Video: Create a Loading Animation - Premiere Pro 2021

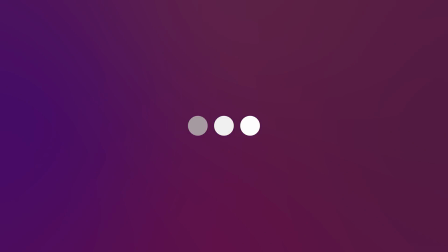0s
In this video I'm going to show you how to do this really simple loading animation inside of Adobe Premiere Pro. So let's get into it.
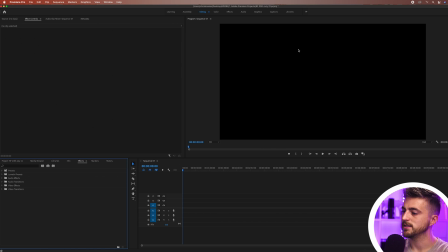10s
So once you're inside of Adobe Premiere Pro and you have this new sequence created, we first just want to go ahead and create a new solid.
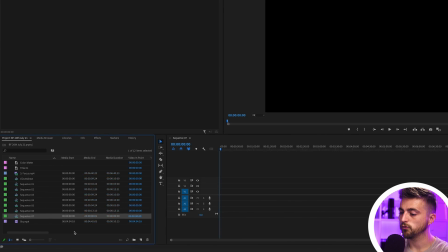18s
So we'll go into our project bin and you can either right click where there's a vacant space and go new item
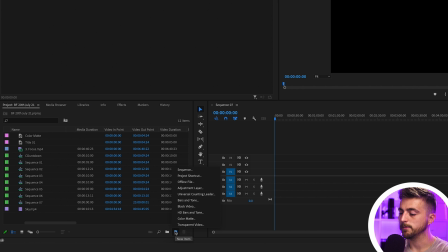24s
or alternatively we can go new item button down here and we'll select a color mat.
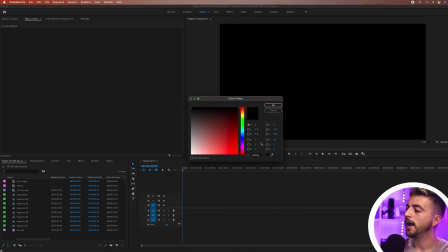30s
So we'll select this color matte here, select OK. And then you just want to go ahead and select a color of your choice. So I'm going to go for a nice soft blue. We'll press OK on this, press OK on this, and then we'll drag that color matte onto our sequence.
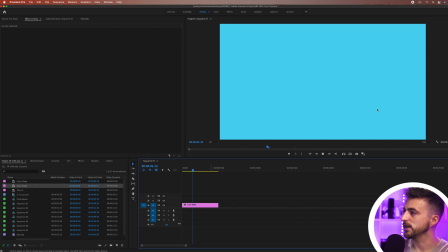46s
So as you can see, I've got a five second blue screen. And after those five seconds, that will just disappear. But of course, that is not what we're looking for. So I'm going to select that color matte. we'll go up into the effect controls and you can see we've got motion and then under motion we've got opacity
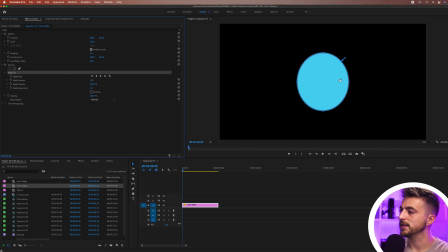61s
i'm going to select create a lips mask and that will instantly create this circle so from here i'm just going to go mask expansion and decrease this so it decreases down to a smaller number like this then we'll go mask feather and pull this
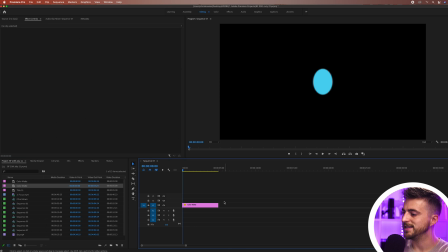77s
down to zero because at the moment there's this softening around the edge you can really see that if i click off there's this soft edge we're going to get rid of that and make that zero then at the moment you can see it's not actually a circle we want a nice round circle so i'm just going to select that
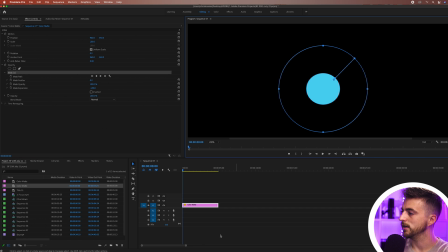92s
mask and i'm just going to pull this down until we get a circle there we go that looks about right now from here i'm just going to go into motion and i'm going to change the anchor point to the middle so this right here is the anchor point i want to put this in the
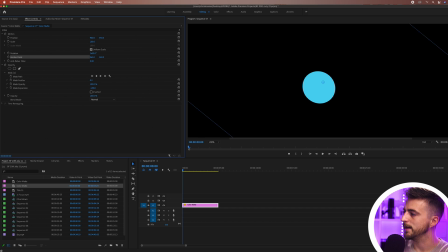106s
very center because if i was to animate this it's not going to animate evenly so i'm just going to put the anchor point in the center of that circle and then i'm actually just going to adjust this again one more time because it's not quite a perfect circle
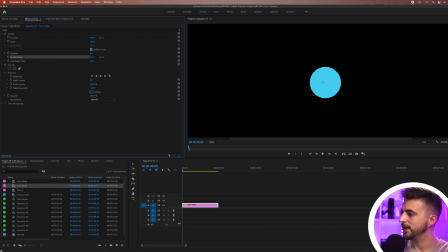120s
there we go just going to double check the anchor point is in the middle it is now and then we'll just zoom out and as you can see we've just
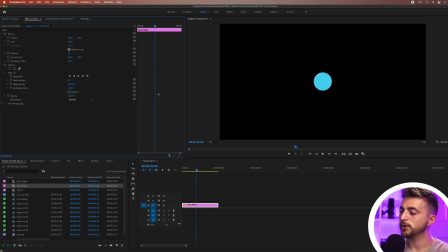128s
got this nice circle in the middle of our video so in order to begin with this loading effect i'm first just going to go roughly a second in we'll create a brand new keyframe on position and then i'm just going to go back to the beginning roughly maybe go a few frames to
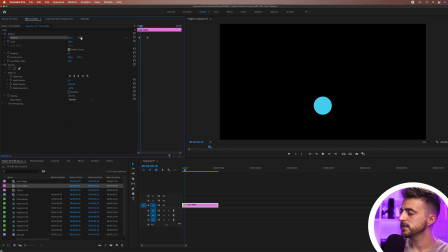142s
the right and we'll pull the position down so as you can see i've just got this soft push up on the action now at the moment we don't want to see it waiting to come so we're just going to go towards the end of that action and then go back on ourself a
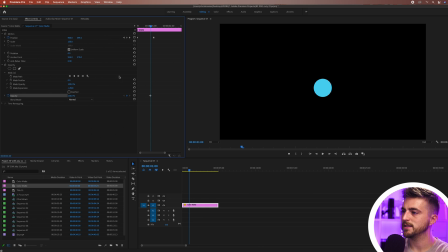154s
few keyframes we'll create brand new keyframe on the opacity at 100 and then just after that starts moving we'll pull the opacity down to zero percent so let's play this back as you can see that looks really cool I do feel like that movement is a bit too much though I feel like
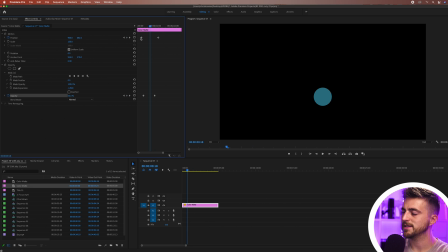170s
we don't need that much movement so I'm just going to move this first keyframe over to the cursor and I'm just going to move the position up and then I'll move it back to where that was there you go that looks really cool now from here at the moment everything just looks a bit too robotic and a bit too computer generated so I'm just going to add some character
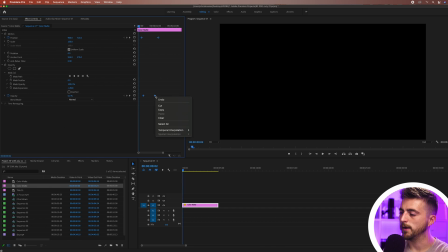190s
in so i'm going to highlight all of those keyframes right click one of them go temporal interpolation and select ease in as you can see that looks a lot nicer now it slowly calms down before it hits that final resting point
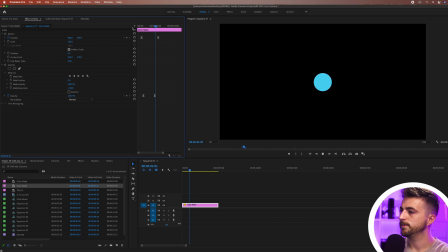205s
now from here we're just going to let that hold on screen for a second and then we can let that fade out so we'll create a brand new keyframe on opacity at 100 and we'll fade that out there